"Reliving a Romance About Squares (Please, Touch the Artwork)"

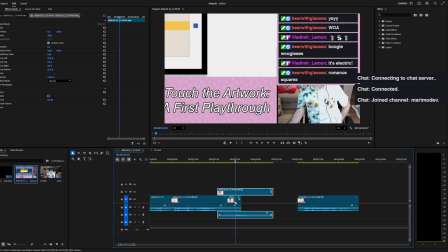498s
So I actually want to not have this clip here at all.
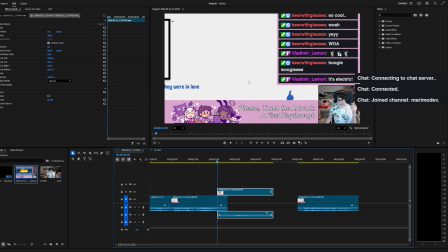502s
So let's just look at the timing, and we're going to unlink this and remove that.
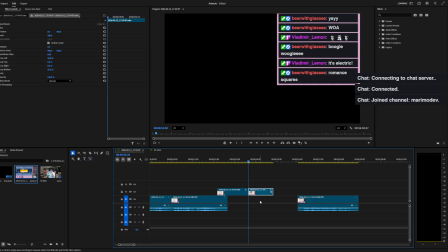511s
And there's romance squares, so we'll see what the timing is. Here I'm going to extend this clip.
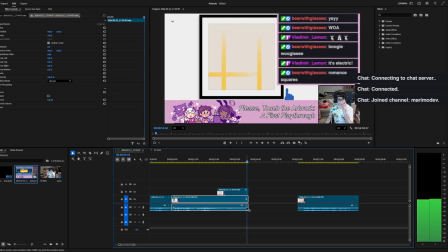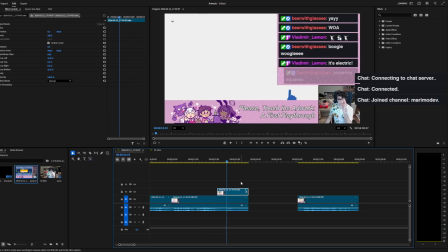522s
Yes.
They were in love.
And here I'm going to slightly do that. And we're going to do a little bit of keyframing here.
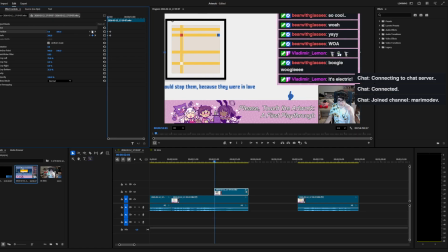538s
So we're going to go to the start of the clip. And we're going to reset here.
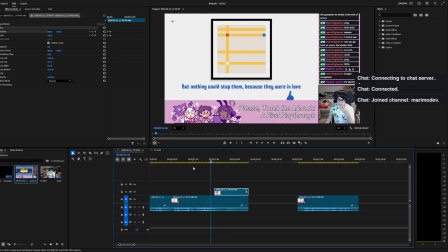546s
So hopefully this gives a little bit of attention to the chat.
Because they were in love.
And I actually want to bring this down even more.
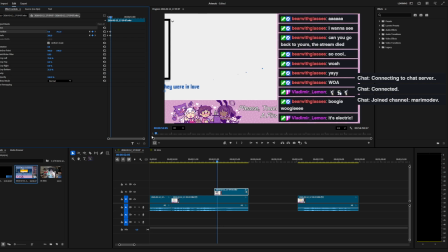563s
I want to really focus on that and see how that looks.
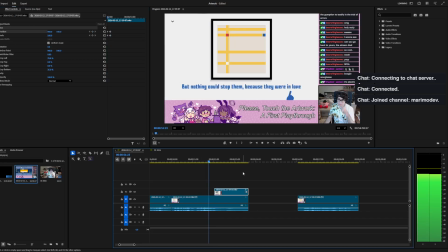568s They were in love.
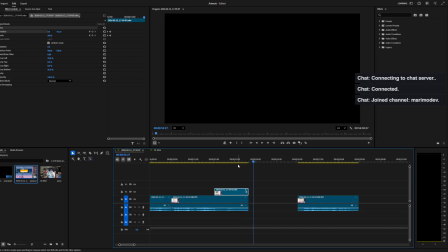573s Romance squares.
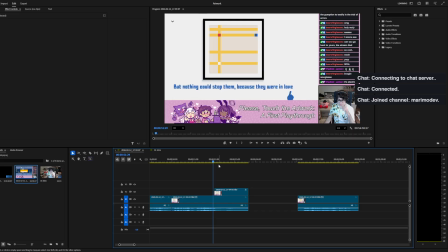576s
And I wonder if I need a little sound effect or something there to just like a little, you know, just say that we're focusing on the chat.
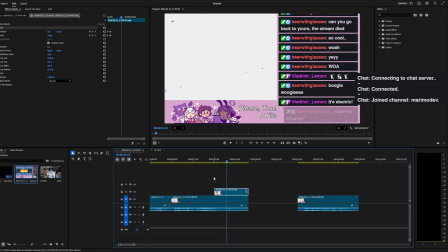584s
I don't know if I have a little whoosh sound effect. It's funny because the background audio of the game has that whoosh right there.
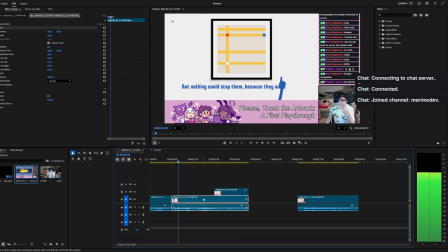594s
Hilariously. So if I were to look at this clip...
But nothing could stop them, because they were in love.
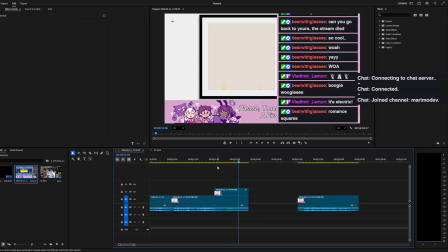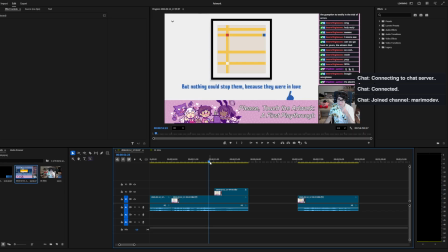606s
So I wonder if, let me think about this. How I want to edit this. I think it would be interesting to, like, I like the chat here.
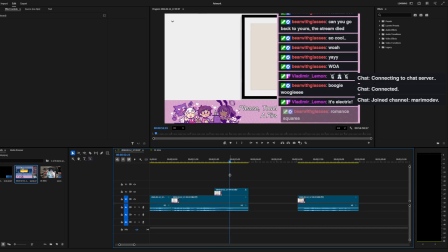618s
I like being able to focus it. It might be too far down.
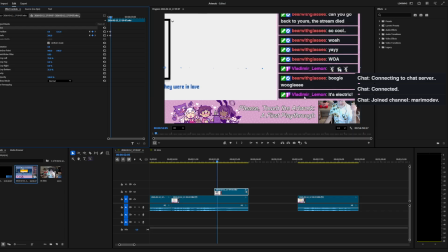625s
But then I don't want to actually, like, cut off my face there. But I think this distance is good. Which means I think, because they were in love.
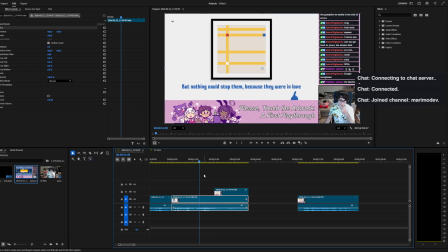634s
When I say they're in love, I think right around here.
Because they were in love.
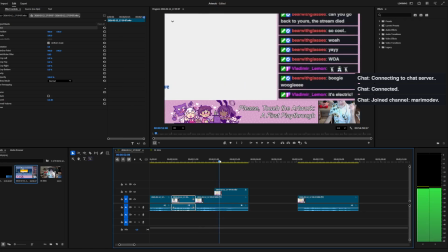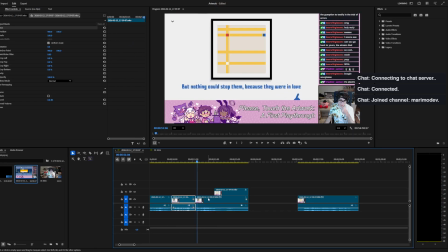649s They were in love.
Okay, so right here, I could zoom in to the game, like that.
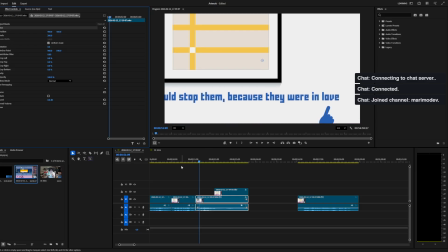660s
Really focus on because they were in love.
But nothing could stop them, because they were in love.
And then if I actually hold on this frame and not animate it.
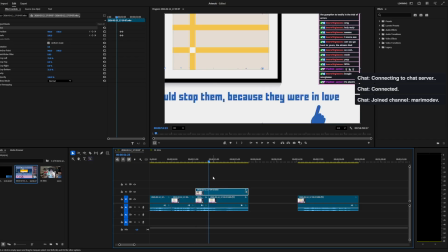675s
So let me actually go back a little. Okay, I have the idea here.
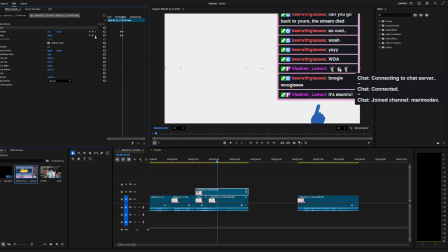683s
So over here, we actually might be fine getting rid of these keyframes, these two.
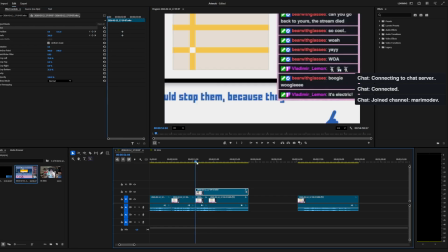693s
Clear those. And just have this zoom here. Then down here, we would bring the camera down. Let me see how that looks.
But nothing could stop them, because they were in love.
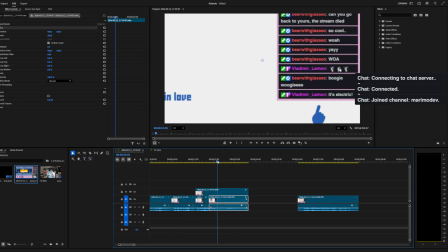712s
So if we don't move this camera here and we just let... So, check this out. We unlink this.
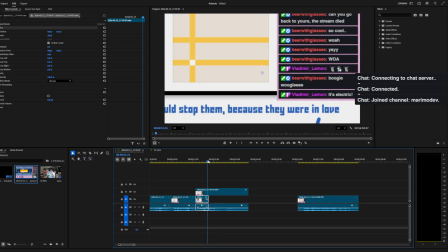So, and then I just hold on this. Or even better, let me unlink this as well. So check this out.
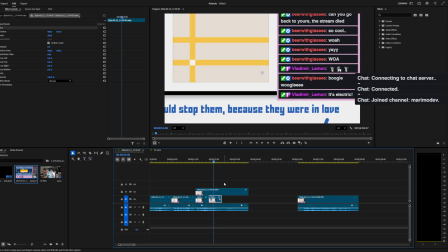736s
Go here, I paste that. Now what I want to do is I want to actually play this backwards.